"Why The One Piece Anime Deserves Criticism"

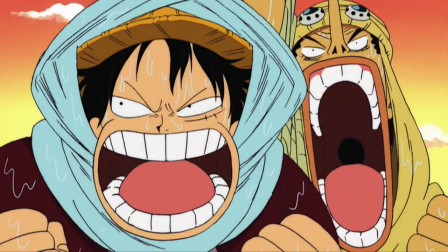0s
Hello and welcome to The Grand Line Review, your source for everything One Piece. Today what we have is something I would say resembles more of a rant than anything else, and it has to do with every One Piece fan's favorite topic, the Toei anime adaptation. Now I want to make it clear that I am not here to bash the anime. Hating on the anime is a very, very easy thing to do and it's quite a popular practice amongst the One Piece fanbase.
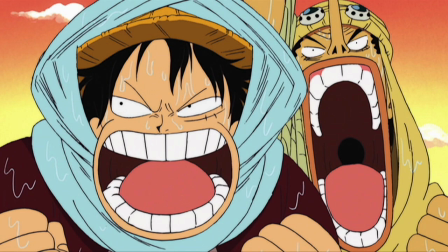19s
But my goal here today is very simple, and it's to make you think critically about the One Piece anime through one very basic rule of storytelling. A lot of people will pan the anime for a wide variety of reasons, from pacing to filler to just plain horrible aesthetic quality.
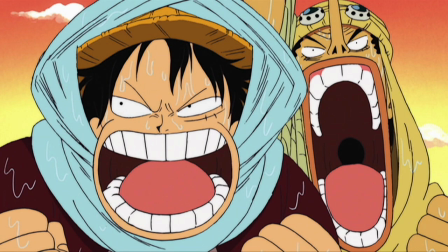32s
I'm not interested in any of that here today. My criteria is much more basic. Here is the one rule of storytelling that we are going to examine.
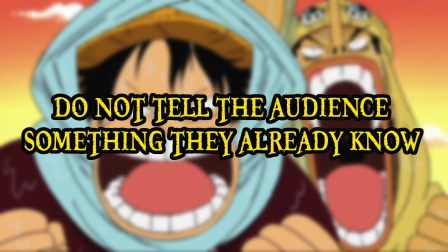40s
Do not tell your audience something they already know. Every shot of every scene should tell the viewer something new about the story, a character, a location, a concept, anything, so long as it is new information to the viewer. And that consistent intake of new information is what makes watching film and television so compelling.
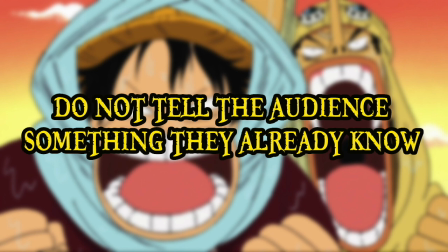57s
It's a journey, and a lot of the time when people complain about poor pacing and stuff like that, it's because they're not taking in new information at every available opportunity. And to examine how the One Piece anime fails so spectacularly in regards to this rule,
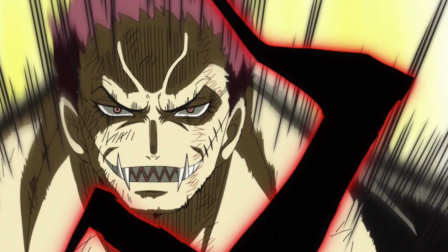69s
I am going to analyse episode 868, a feature that was so widely praised by the fanbase. And I'm taking the time to analyse this recent episode, recent as in at the time of this recording, because I've gotten a lot of comments on various videos of mine saying that the anime has improved significantly since the days of Dressrosa. And while that may be true, it's still a failure of storytelling.
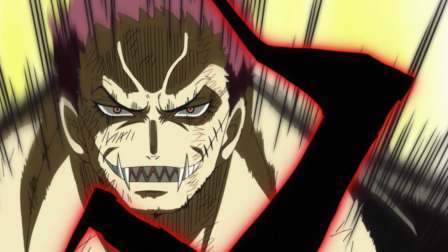87s
And to show you why, let's get into episode 868 with the mantra in mind of never telling your audience something they already know.
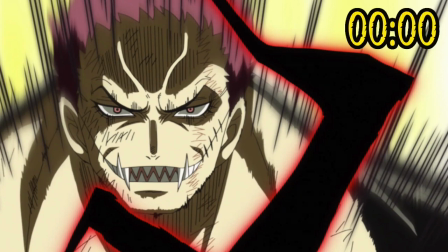95s
Every time this rule is broken, I will be adding time to this here filler clock, according to how much of our time was wasted by conveying information we already knew.
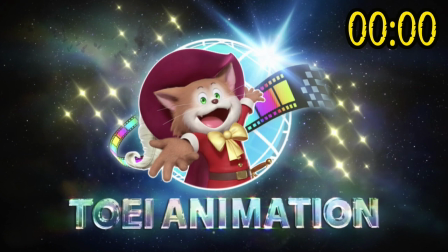102s
So let's begin. First up, we have the Toei logo. goes on for about 10 seconds and yeah whatever I'm not going to fault them for putting their logo at the beginning of a show even if it is a bit long.
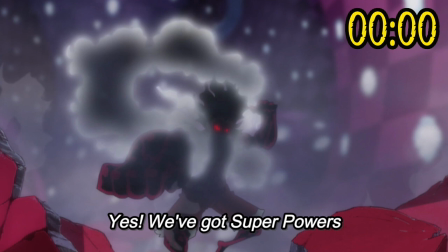110s
Next up is the superpowers opening, a song that I've grown to greatly enjoy. However the opening is 2 minutes and 30 seconds. That is far far too long considering most anime intros sit at about 90 seconds. If you don't like superpowers this is torturous and even if you do look it's taking a whole minute of content away from your episode which is exactly what it's designed to do so it's going on the clock.
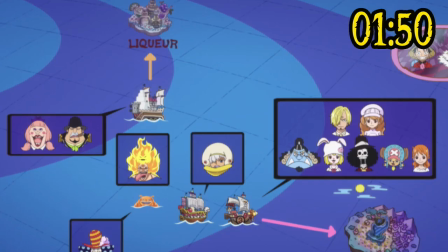130s
Moving on we then launch into about 50 seconds of recap. And now that's not too bad at all compared to what we've seen in the series in the past. There are legitimately episodes out there with anywhere between five to seven minutes of recap. So 868 is looking all right in comparison. That is until you remember that recap is not needed at all, and the prime offender of the one rule we're looking at.
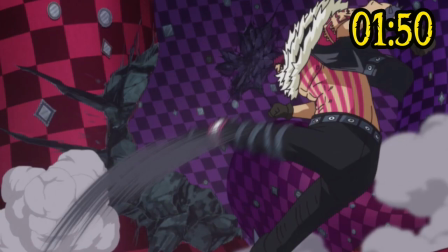148s
It gives us information that we already know. At this point, on top of the Toei slide card and the superpowers opening, this episode has now run for a whole three minutes and 30 seconds, none of which has conveyed any new information to the viewer and has essentially wasted their time. Finally starting the actual episode,
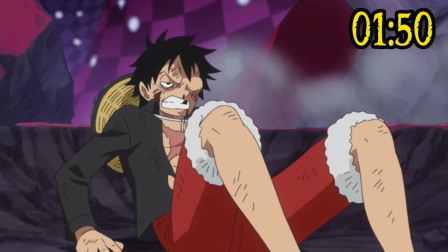163s
we have 1 minute and 16 seconds cutting back and forth between Luffy struggling to get up after being hit by Katakuri's strike and Flampe laughing maniacally with her gaggle of troops.
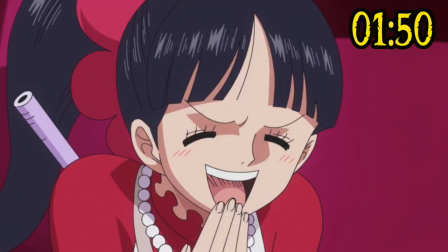171s
This cut happens 5 times over this minute and 16 seconds. We watch Luffy struggle, then we cut to Flampe mocking him, then we cut back to Luffy struggling and back to Flampe mocking. 5 times in a row, with a bit of Katakuri inserted for flavour. That is four more times than we needed to convey the necessary information,
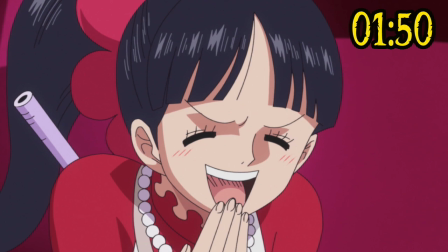187s
and in fact in the manga this entire sequence was dealt with in three panels, one of which was just Katakuri staring quizzically. So given that the anime told us the exact same information four times more than we needed, that's almost 61 seconds of wasted time during the sequence.
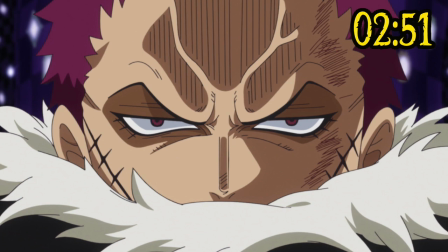200s
We then begin a sequence of Katakuri putting these events together and realizing that Flampe is behind everything, and this portion here takes 14 seconds of our lives away to convey something that we as the audience already know. We do not need to see these inner workings of Katakuri's mind, flashing back to an event that we saw twice in the previous episode,
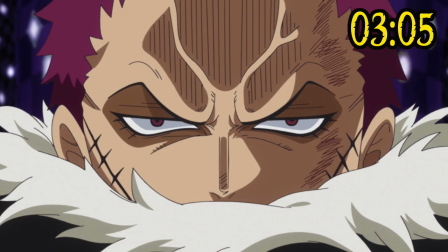216s
especially when he is quite literally about to state everything anyway. But before we get to that, Katakuri then begins a very slow walk to Flampe,
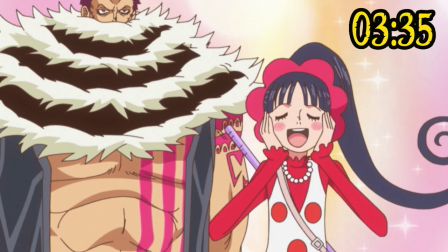223s
as we proceed to waste a further 30 seconds dwelling on Flampe's infatuation with her big brother, something that has been made exceptionally clear at this point.
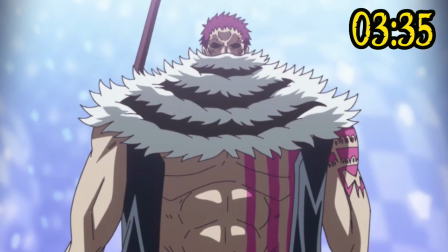231s
Katakuri then says word for word what is in the manga in regards to what happened with the blowgun,
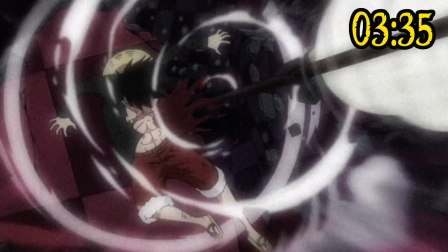235s
which is accompanied by what I would describe as technical filler, as we continue to see flashback sequences of Luffy being hit.
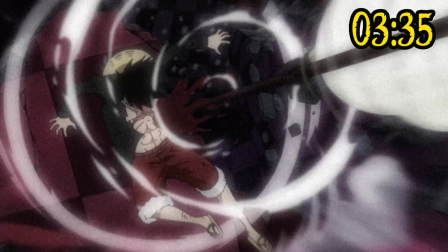241s
And while in the manga there was no such flashbacks, I think this is a rare example of the anime filling time in a constructive manner, because it is a nice sequence to watch Kartakuri going through these things, but at the same time we are now flashing back to a sequence that we have seen a total of four times in the past two episodes, so it certainly counts as information we already know,
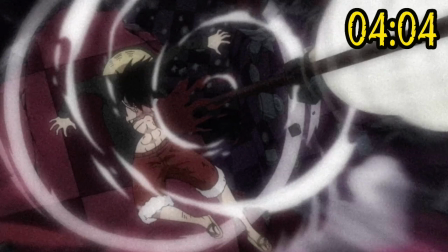258s
which takes up half the sequence, so half of the total 59 seconds will be added to the clock. Next up there's some Katakuri walking and some more teasing from all the dude bras,
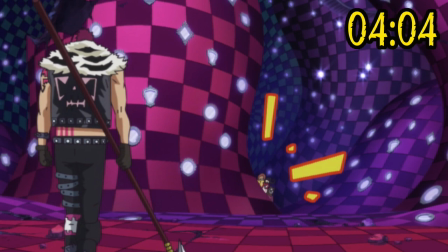266s
but most of this is in the manga and the only reason why it seems redundant is because of all of the similar bullshit we've already had this episode.
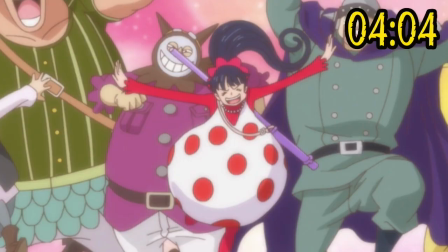272s
The reason why this portion stands apart though is because it actively escalates Flampei's infatuation with Katakuri, so it does present new information, it just doesn't seem like it because by this point in the episode the audience is Flampei fatigued.
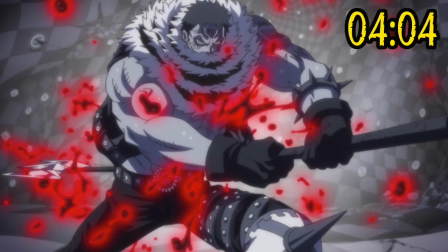283s
Katakuri then stabs himself pretty good, but it takes a whole nine seconds from him grasping his trident to actually committing the action. And you might think I'm being really petty by pointing that out, but it is just filled with information we already know.
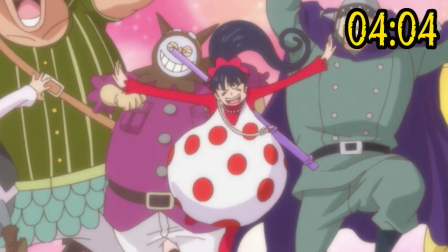294s
There are several shots of the trident being pointed at his body, as well as a cut to the exact same shot of Flampe and her cronies just prior to this.
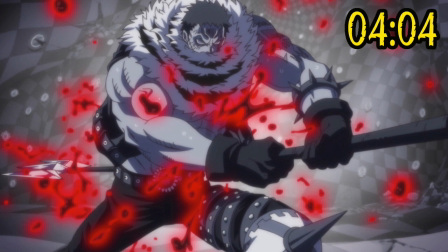300s
And I mean, this could have been a beautiful and fluid five second motion at most, but instead we had to add roughly four seconds of nothing to benefit the sequence.
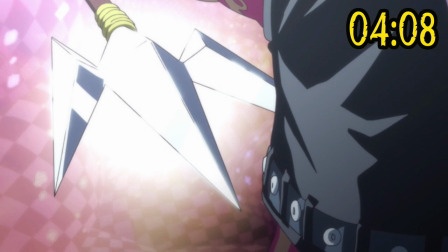308s
And a lot of people might make the argument, no, it's to build tension, but it actually does the exact opposite. The whole point of this scene in the manga was a shocking reveal that Katakuri would stab himself. And this effect just doesn't happen in the anime because everything happens so slowly that the audience puts together what's happening before they actually see it and you do not want that in a visual medium.
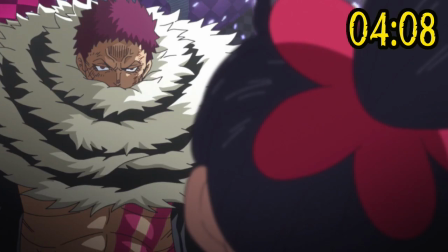326s
After inflicting his own wound we actually have a nicely paced portion conveying the sheer amount of pain that Kartakuri is in and the subsequent reveal of his face to flampe.
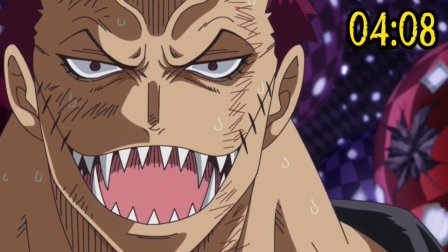333s
I think this could have been a tiny bit faster but overall very well done. The only criticism here is a section where Kartakuri spends three seconds on screen just breathing heavily, like so, before speaking. Now this is a Toei trademark, they absolutely love a nice breathing shot whether it be panning or still.
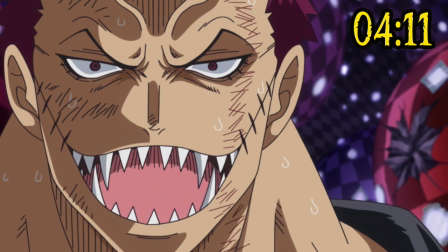353s
And three seconds might sound like I'm being extremely nitpicky, but let me ask you, what exactly is the point of showing us these three seconds? Is it to convey that Kartakuri is now in an extreme amount of pain? Well we already knew that, because we just had a brilliant sequence that gave us that information, and now we're wasting three more seconds of an episode dwelling on it rather than just moving on with Katakuri's line.
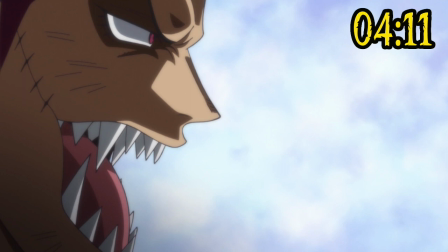372s
Not only that, but Toei would go on to show us a still shot of Katakuri breathing two more times shortly after. No dialogue over the top, no information of any kind, just a combined five seconds of nothing new. And Toei does this a lot. Over the course of hundreds of episodes, I can't even begin to imagine how much of our time has been wasted watching characters breathe.
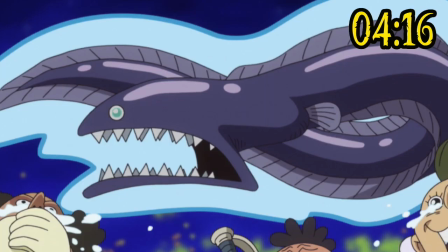389s
So Flampe berates Katakuri for not being her ideal, says he looks like a pelican eel, spits in his face, etc. And we get a brief Katakuri flashback. All of which is fine. It could be done a little faster once again, but hey, at least every shot is continuing to tell the story rather than dwelling on it.
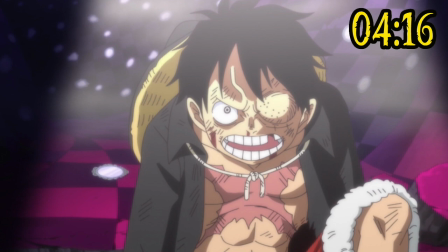402s
But Kartakuri then walks away and we probably have the billionth shot of the episode of Luffy struggling to stay upright and, oh yes, breathing heavily.
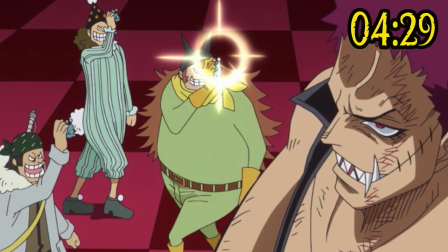410s
13 whole seconds of it. Nothing new to the audience, so on the clock it goes. Kartakuri then walks towards Luffy while Flampe's dude bras swamp him like paparazzi.
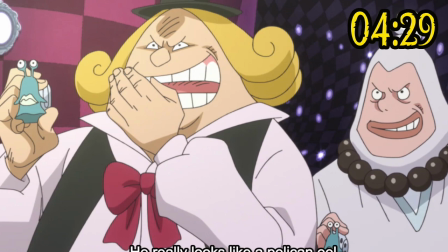418s
Great, except that we keep cutting back and forth between Kartakuri and the paparazzi for a whole 11 seconds after the audience has well and truly got the idea of what's happening.
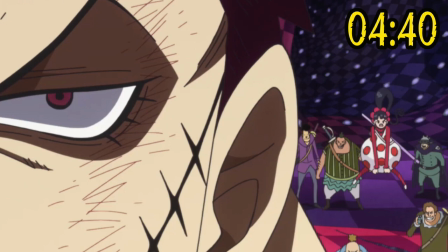426s
And that does keep happening for a while afterwards, but luckily Flampe's monologue over the top does start providing new information, so I'm happy with that. Kartakuri finishes walking over to Luffy, an endeavor that saw several still shots of them looking at one another, but I'll give the anime the benefit of the doubt here and say that we could interpret this as the two of them continuing to size each other up.
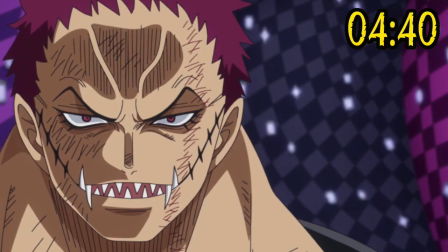443s
However, once Kartakuri stops, this stare down just continues for 13 more seconds.
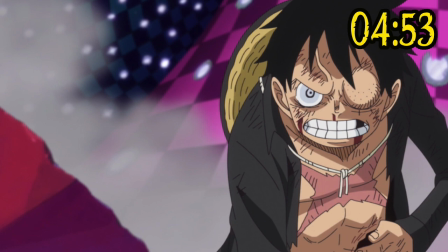448s
Nothing new happening whatsoever, just padding.
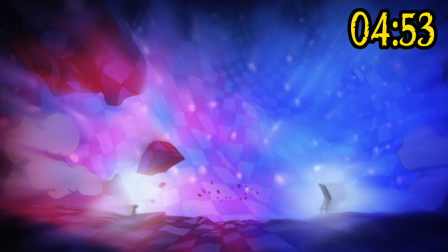451s
And now finally, we get to the moment that everyone went mad for, when Katakuri and Luffy both released their conquerors Haki, proceeding to completely wreck the mirror world as well as Flampe's forces. I personally think that it does go on for a bit too long, but hey we can take some time to indulge in this moment because it's taken an awfully long time to get here,
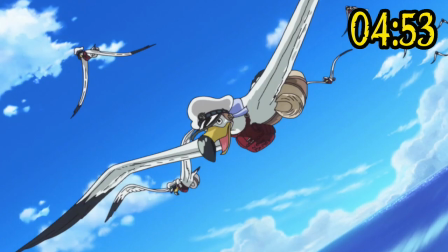467s
but before it seems like it's done we have a break. 14 seconds of break, and we're going to count it because it provides nothing new to us, just bounty posters of two straw hats who aren't even in the whole Cake Island arc.
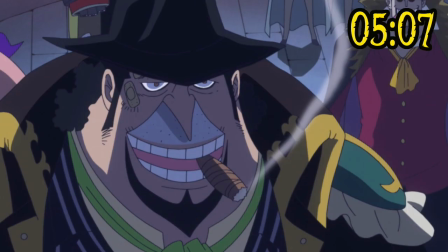477s
Back from the break and we are now elsewhere. Beige and the fire tank pirates are transporting the cake, talking plans, etc.